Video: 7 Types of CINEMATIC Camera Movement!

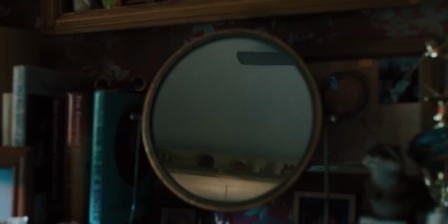0s
In the first few seconds, we, the audience, are quite literally drawn into the character's world
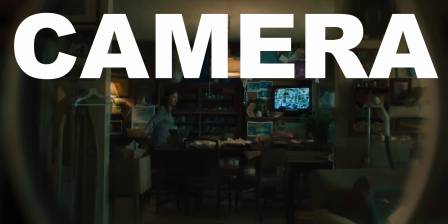11s
through camera movement.
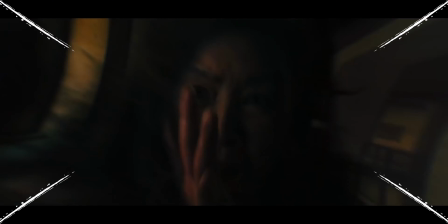14s
This is Everything Everywhere All at Once, and it's one of many examples of excellent visual storytelling,
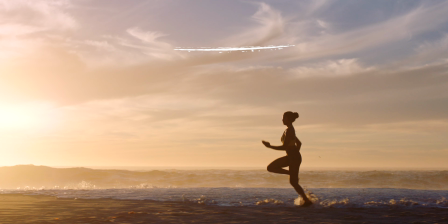21s
powered by cinematic camera movement. From graceful tracking shots to breathtaking aerial views, camera movement plays a vital role in conveying emotion and enhancing the overall storytelling experience. Let's dive into the art of cinematic camera movement. Before we jump into any technical aspects, let's understand why camera movement is crucial in filmmaking.
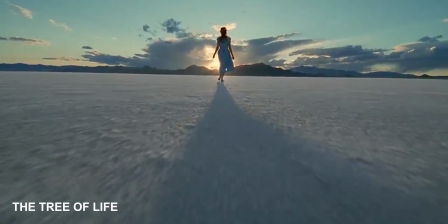50s
Camera movement can invoke various emotions, create a sense of pace or rhythm, and guide the viewer's attention to key elements in the frame.
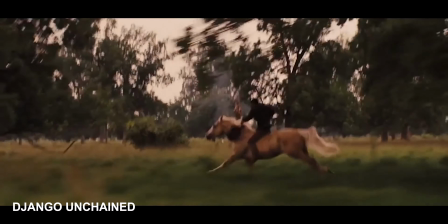59s
From establishing shots that set the scene to dynamic tracking shots that intensify an action scene, camera movement adds depth and visual interest to any production. Now, let's explore different types of camera movements and what their effects are on the audience. Number one, the pan. The camera pivots horizontally on a fixed position, allowing us to survey the scene smoothly.
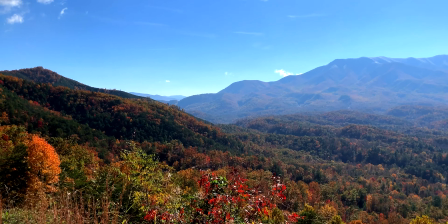84s
It's excellent for revealing a large area or emphasizing a character's reaction.
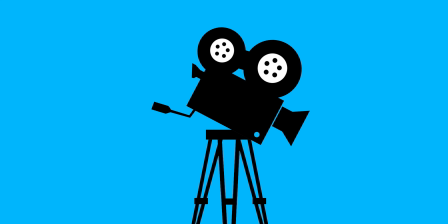89s
Number two, the tilt. Similar to the pan, but the camera moves vertically instead.
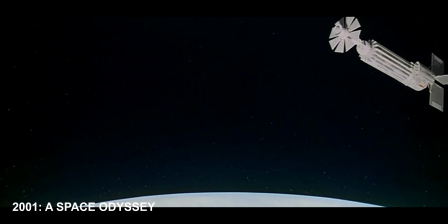93s
Tilting up can reveal a towering structure or character's awe-inspiring reaction,
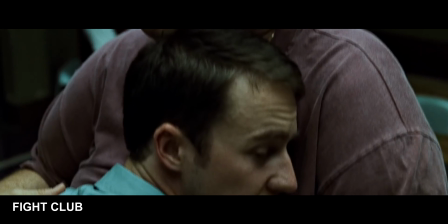99s
while tilting down can create a sense of discovery or anticipation.
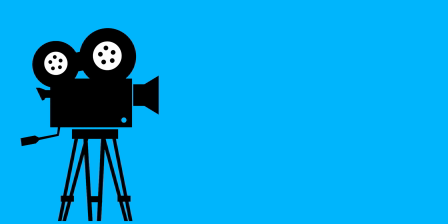103s
Number three, the tracking shot. Here, the camera moves alongside the subject, capturing their movements through space.
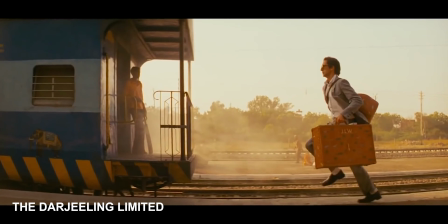109s
It adds dynamic elements to the shot and is often used during chase sequences or to follow characters' journeys.
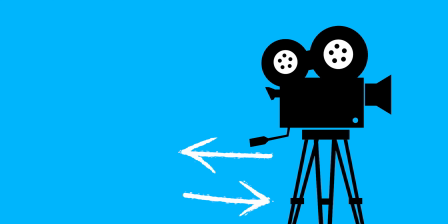117s
Number four, the dolly shot. By physically moving the camera closer or further away from the subject, we create a dolly shot. It can intensify or diminish the emotional connection between the viewer and the subject.
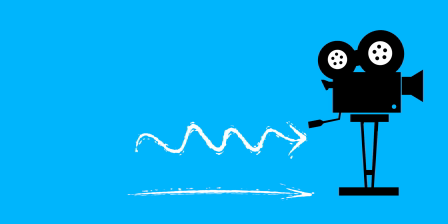129s
Number five, we've got steadicams. Steadicams allow for smooth and fluid movements as it stabilizes the camera operator's movements.
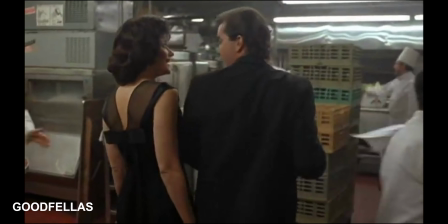138s
It's great for tracking shots that require agility and flexibility. Number six, the crane shot.
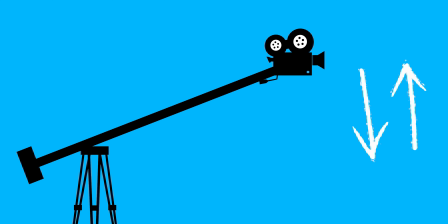144s
Using a crane or jib arm, we can achieve high angle or sweeping shots that provide a unique perspective and capture the grandeur of a scene.
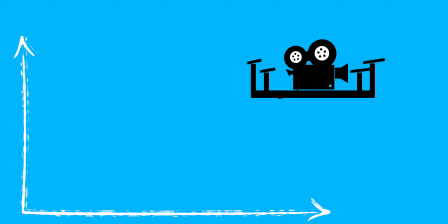153s
Number seven, the aerial shot. With advancements in drone technology, capturing stunning aerial shots has become more accessible.
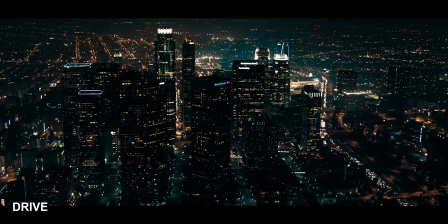160s
Aerial shots offer a bird's eye view, giving the audience a new perspective and a sense of scale. It's essential to choose the right one for your storytelling purposes. Consider the following factors: narrative and emotion.
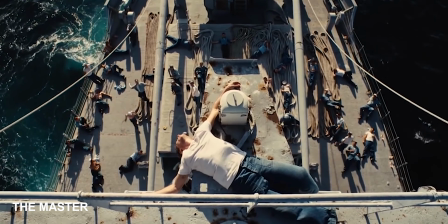174s
Analyse the scene's emotional requirements and the story you want to tell.
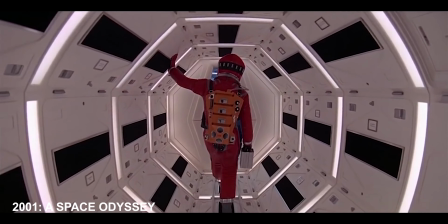179s
Does the camera need to feel static or dynamic? Is it a moment of calm or chaos? Adjust your camera movement accordingly. Let's now discuss some essential techniques for camera movement.
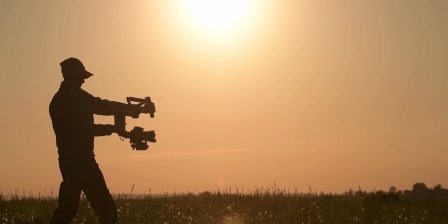191s
Smoothness and stability. Invest in equipment such as gimbals, sliders, or dollies to ensure smooth camera movements.
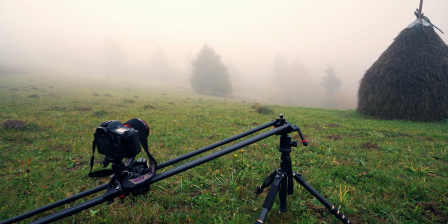199s
Jerky or unstable shots can distract the viewer and diminish the impact of your storytelling, unless this is your intent for this particular scene.
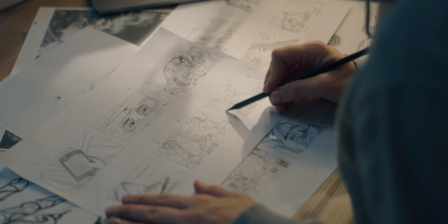209s
Storyboarding your shots beforehand can help to visualize the camera movement
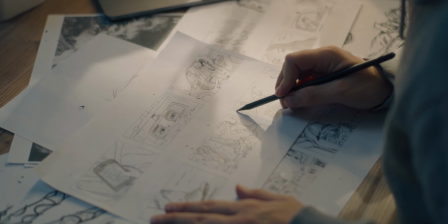214s
and determine their effectiveness in conveying the desired emotion or message.
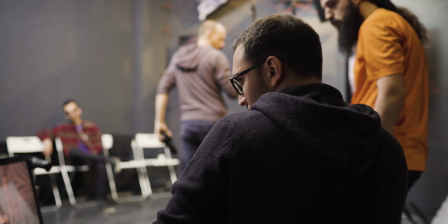219s
Plan your shots meticulously, taking into account the blocking of the actors, props, and environment.
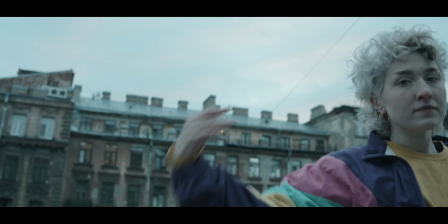225s
Consider lens selection. Different lenses can significantly impact the visual effect of camera movements.
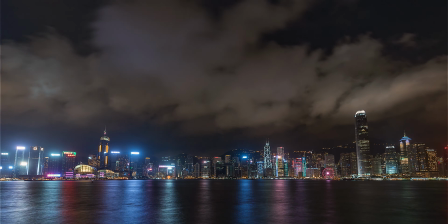233s
Wide-angle lenses create a sense of depth and openness,
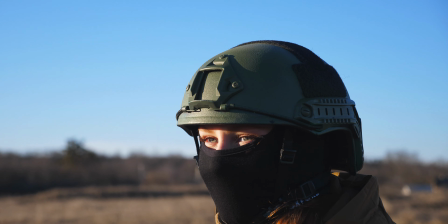237s
whilst telephoto lenses compress the space and bring the subjects closer.
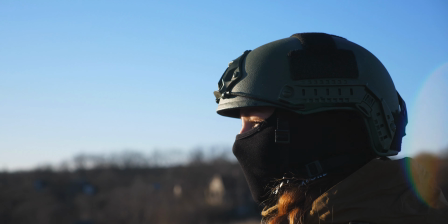242s
Experiment with different lenses to achieve the desired visual impact.